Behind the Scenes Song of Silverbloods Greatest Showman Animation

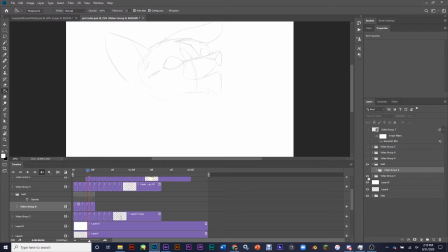(6:11)
So I think I scrapped that one, and I went back to kind of a simpler model where I was really trying to focus on the head shape and the structure, because this character actually has a pretty long snout that's more flat, and I was really trying to replicate that as best I could to be true to the character, as well as the hair.
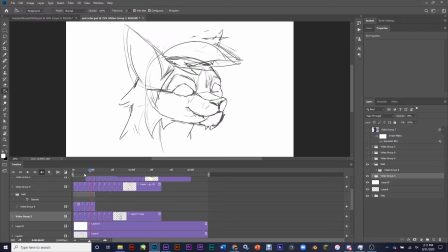(6:31)
So I kind of did a basic shape to know about where it would be. And then the second thing I did after establishing the head animation was animate the hair.
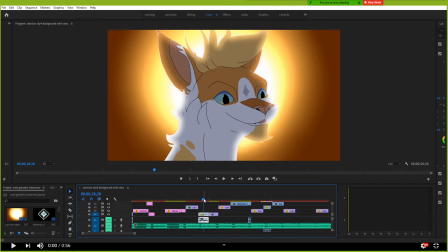(6:42)
Boing. You were not happy that I'd chosen to do a hair floosh. I was not. When I first made this part, I was not certain on the timing. It was actually, this whole section, animated section, was supposed to be in like this piece.
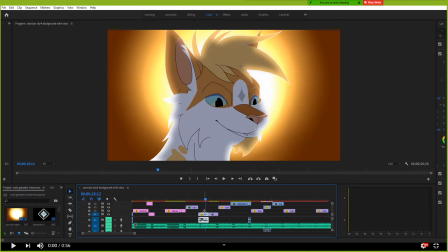(6:56)
No, it was like this piece of music. Him doing that to the roar was totally accidental. He was not supposed to be timed with that. That was just a happy accident.
Water Clan!
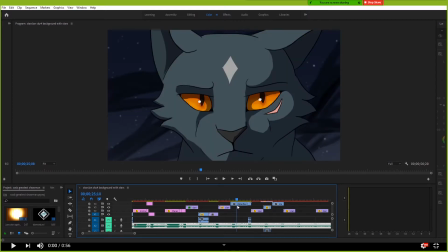(7:11)
This was the last one done. Yeah, this was the last one done because I went over this sketch like 3 separate
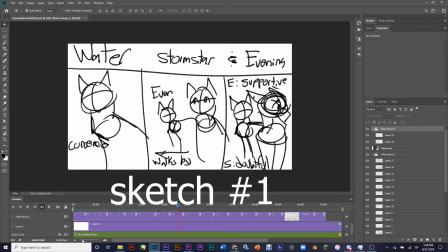(7:18)
times because I just was never really happy with how I wanted to portray it.
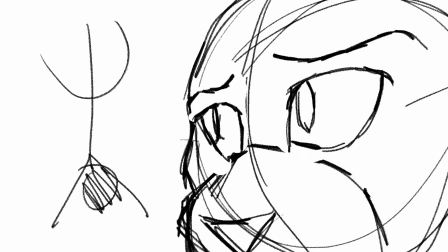(7:23)
But anyway, that was my first rough draft. It turned, due to like some events that were actually happening as the story,
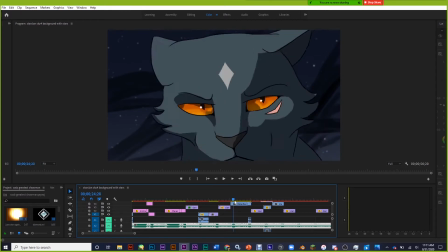(7:30)
like the Discord group had some story progression while this was being animated, so I scrapped my first idea and went with this.
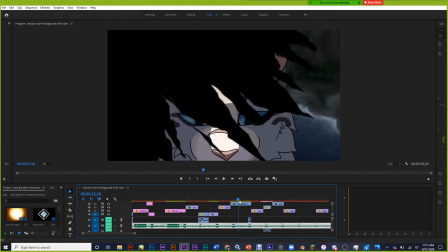(7:38)
It's just like a change of leadership for Water Clan here. Symbolized by the glowy diamond.
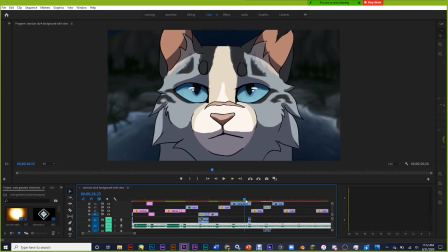(7:45)
Ding! It's so shiny! This is actually, right here, my own personal character. So, yeah, it wasn't really that hard. I took a look at some, like, other animators, and I just kind of did some simple animation where I just copied and moved the frame,
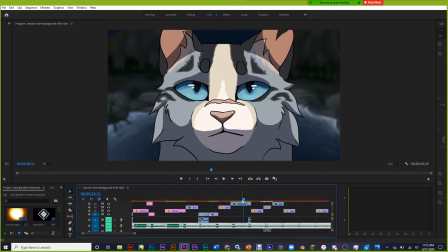(8:01)
and it honestly made it look so much better than what I was trying to do before. Like, okay, sometimes simpler is better. That's all I have to say about that.
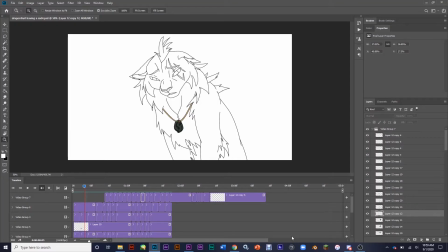(8:13)
This was my Photoshop file for creating the dragon fruit animation. Out of Shade Clan, I did his part before I did Dawnstar, and I actually forgot about this, but I was going to do an even stronger reference to the cat he was mourning, the cat he had lost,
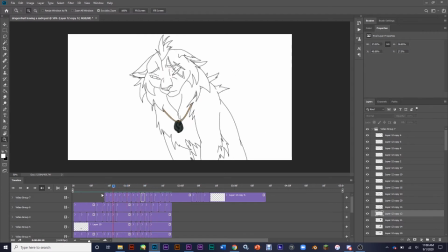(8:33)
in this kind of ghosty, swirly form, but I decided it was too complicated, and it kind of distracted more than it helped. So this was the original sketch for Dragon Fruit. As you see, I didn't draw any of the body. That was just kind of copy and paste the stuff down here to make things just a little bit simpler. But originally he was going to be setting down a flower first, and then he was going to go to this position.
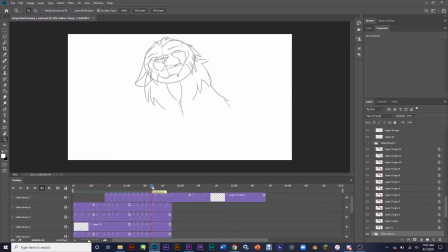(8:56)
There just wasn't enough time in the song.
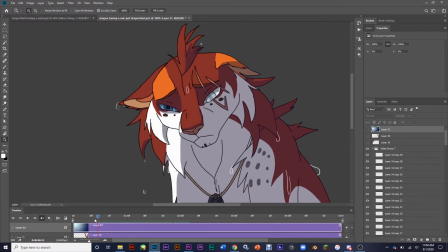(8:59)
So one of the most fun parts about animating Dragon Fruit was actually all the little water droplets, the little water particles that were dripping off his fur.
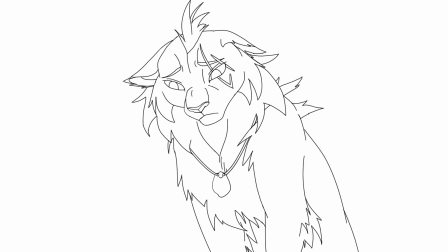(9:07)
And here's just an animation progression, going through all those again: sketchy, line art, color, and then final effects.
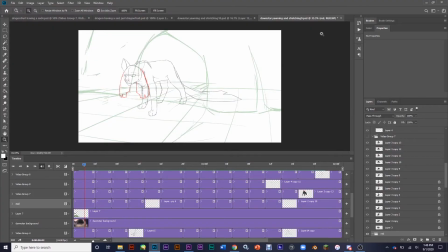(9:16)
When I started drawing Dawnstar, I drew a few sketches just to kind of help me understand the character a little bit better. And here's a few that I used. And then after that, the first thing I did was I blocked out the 3 main poses that I wanted Dawnstar to hit. And then after that, I did the in-betweens,
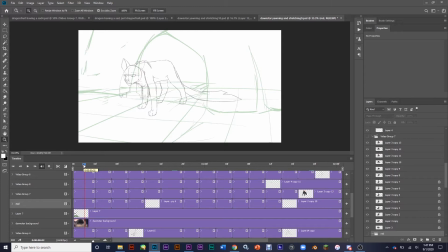(9:34)
really trying to maintain the shape of their body as they moved and keep kind of a consistent and make it look real. And this one I animated on 3s, so I was really trying to maintain the look of smoothness, even though I wasn't doing as many frames per second.
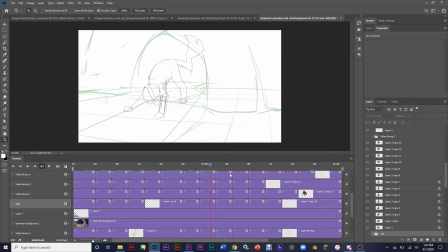(9:50)
And then after I'd gone through and really gotten the poses to where I liked them, I went through again I did the secondary motion of these cheek floofies, and I based their motion based off of the motion that was already present,
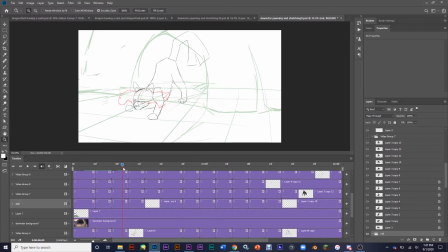(10:07)
this time focusing on how they would move when the head was swinging them back and forth, how they would kind of have to settle in place, and things like that.